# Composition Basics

Well, actually, if you can just remember headroom, lead room, and background, you've got it.
Hey, want to help me out here? Oh, sure. Hey, I think Mr. Bubbles likes you. Well, I guess he is kind of cute.
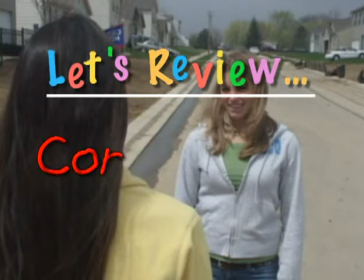Let's review.
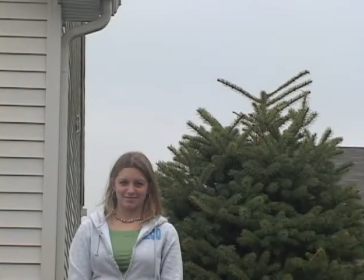Is this the proper framing for headroom? How about this?
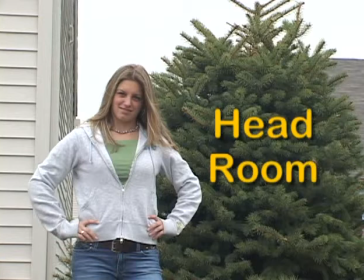I see. This is it. Not too much space at the top and not too little. This is just right. Well, this can't be right. What's wrong with this?
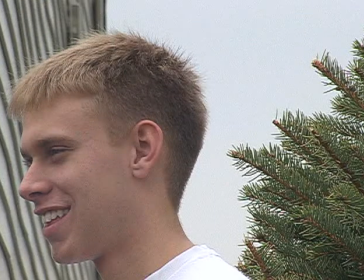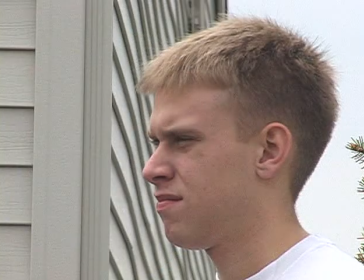Oh, that's right. Always make sure the person on screen has enough nose or lead room. That way the audience will look in the same direction as the person on screen and nothing gets cut off.
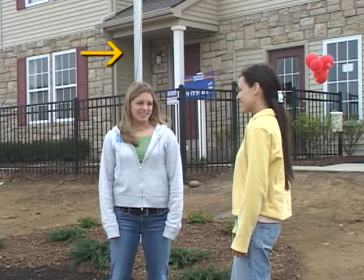Notice the light pole that's behind the woman on the left. Doesn't it look as if the pole is growing right out of her head?
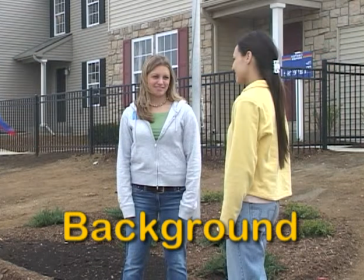Well, if you move the camera to the right a little, the pole stays in the background, but is not a distracting addition to the shot.
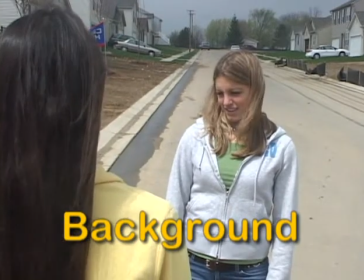Remember, other things will play a role in your background.
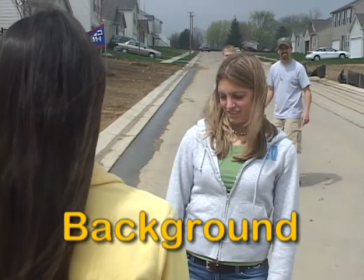Make sure nothing distracting can be seen that will take the viewer's eyes or thoughts off the important information on the screen.